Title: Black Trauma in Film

But what I did like about it is it's a scene where Mariah Carey plays
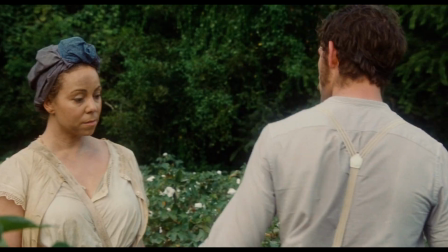the slave, I guess she's enslaved, and she has a husband there and her kids.
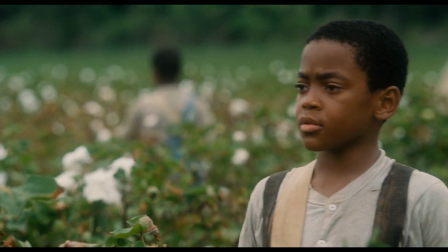And the master comes out and he is very low key. It's not extravagant.
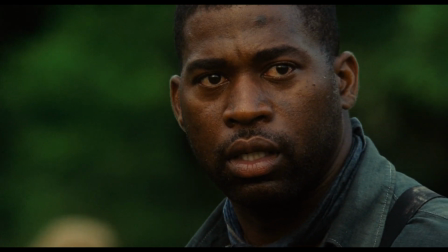There's nothing operatic about it like in 12 Years a Slave. He just comes and takes her hand to rape her, right?
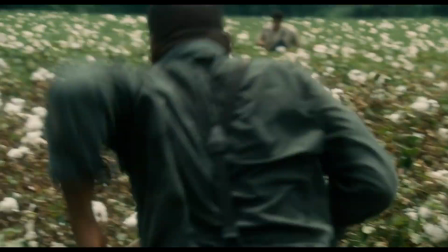Now, the thing I liked about that rendering was it made clear that this is an everyday thing. This is no super dramatic thing that's happened. I'm not saying it's not dramatic, but I'm saying it's an everyday thing. And what I saw in Mariah Carey's performance in that moment that I thought was interesting was the way in that moment where she had been raped, was about to be raped, and assumed she was gonna be raped again in the future, that what she was doing was thinking. She was thinking She was like managing the situation. But in this one scene, what I really, I liked it, I said, well, you know, this is a person saying, well, this is gonna go down. And what she's doing is managing the survival of her husband in that moment. She's like, I'm gonna be raped. He can't stop me from being raped. I can't stop me from being raped, but I can try to spin the situation so that it doesn't spill over into him doing something that's gonna have him killed, have me killed, and have our kids unprotected, to whatever degree you can protect your kids under the circumstances. And I like that compared to Patsy, who I thought was infantilized. Well, yeah, totally, totally passive. With the passive and with the dolls? By the time they cut to the dolls, that's not in the book.
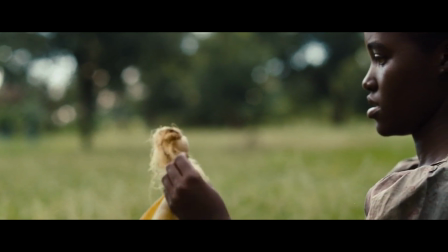But at a certain point, well, they asked initially, Lupita, well, what did Steve McQueen tell you? She said, he only told me one thing, that Patsy was simple. She said, that's the only direction he gave me, that she was simple. Now, I don't think that exists. I don't think there's a such thing as a simple person who's enslaved. I think that's an impossibility.
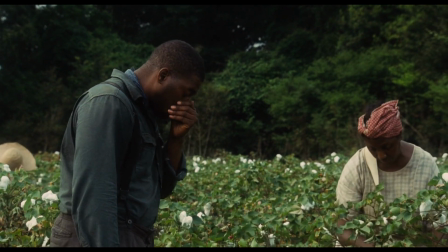These scenes are both considered trauma porn despite being radically different, and key to this difference is the routine mundanity in The Butler,
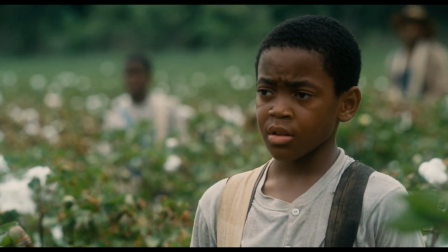which in some sense makes it more insidious even though the rape is only hinted at as opposed to the spectacle set piece McQueen turns his rape scene into.
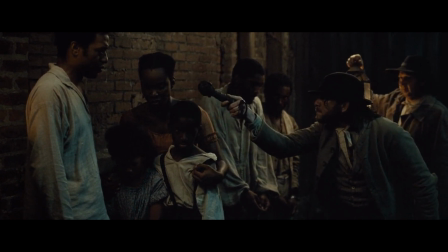And as AJ notes, we as Black audiences can pick up on the interiority of Mariah Carey's character, whereas the white viewer might not pick up on these subtleties.
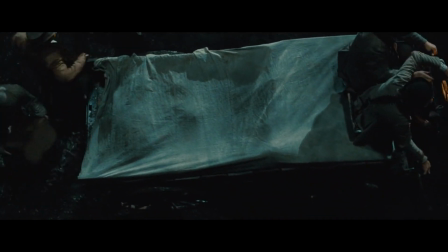But McQueen infantilizes Lupita's character here so much that I think it's hard for any black person to recognize her,
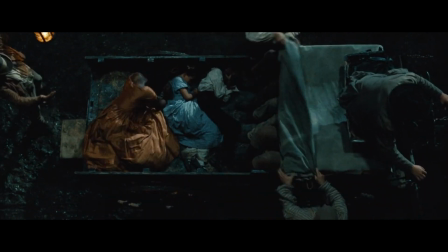but that simpleness, which is ever-present in slave tropes, is a familiar and confirming sight for white people.
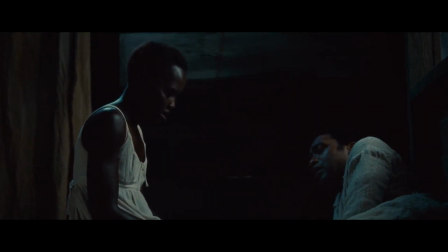The point here is that the butler can be viewed by white people, but can still also be generative for black people with its subtlety.
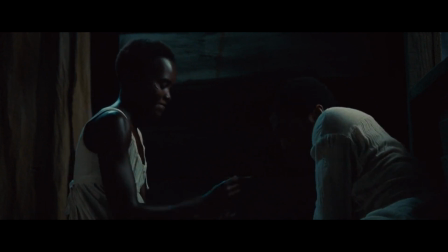And we can levy a sharper critique of 12 Years a Slave, not in the spectacle element of the scene, but in the rendering of blackness as inauthentic.
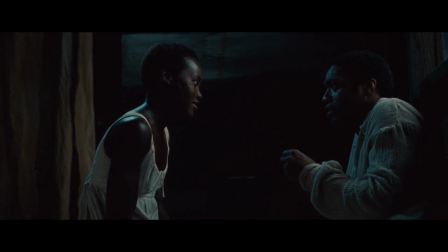These are nuances that the trauma police would lock you up for.
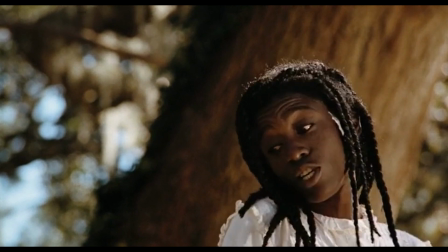Then you have something like Eula Pazan's storyline in Daughters of the Dust, where the film emphasizes the aftermath of her rape.
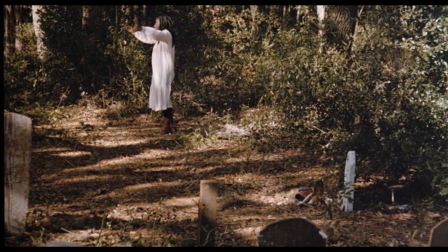There's a whole genre of rape revenge stories, including Sankofa, in film. But rarely do we see what the process of healing from that is. And that's what's on display in Daughters, how her rape affected her, obviously, but the whole family, and how she and her family comes together to show love and support in her process of reconciling such a grave transgression.
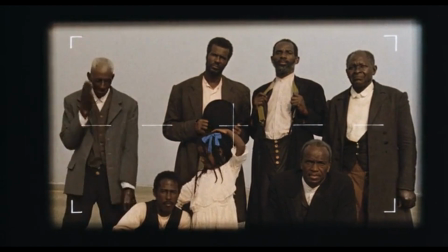Daughters happens in the aftermath of slavery but it's still about the racist sexual violence at the hands of white supremacists in its aftermath.
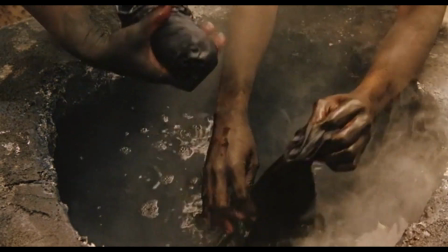Daughters also uses indigo stained hands as a metaphor for the lasting effects of slavery.
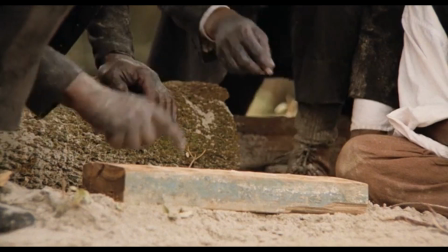That trauma, not of the whipping post but of the work itself, is on full display throughout the movie.
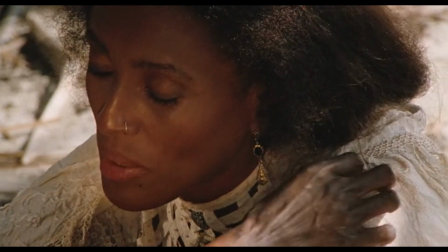Even though indigo doesn't stain skin, it is poisonous. More nuance is lost with the trauma brigade.
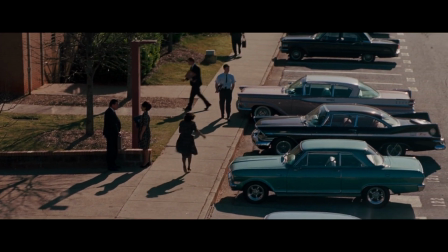Trauma always seems to be the spectacle of physical and sexual violence.
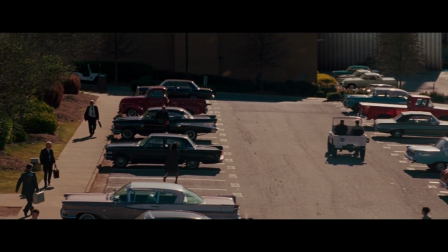Never the trauma of a bad breakup, never the trauma of a five-day work week, never the trauma of not knowing when the next check is coming.
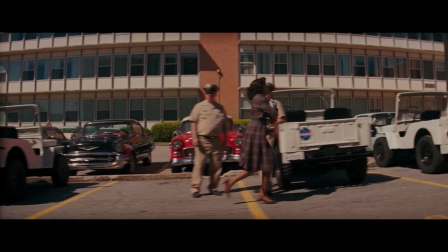Traumas like those can't be rendered as eye candy, so they fly under the radar.
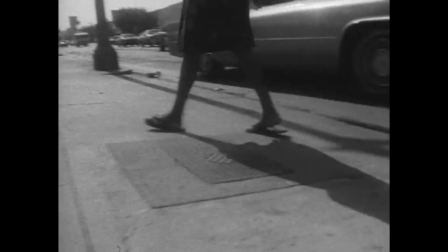But of course, Garima does depict, very viscerally, the trauma of administrative violence, the violence of paperwork,
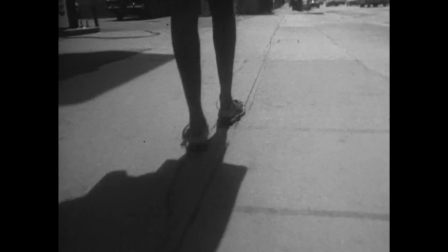the violence of being put on hold, on his thesis film, Bushmama.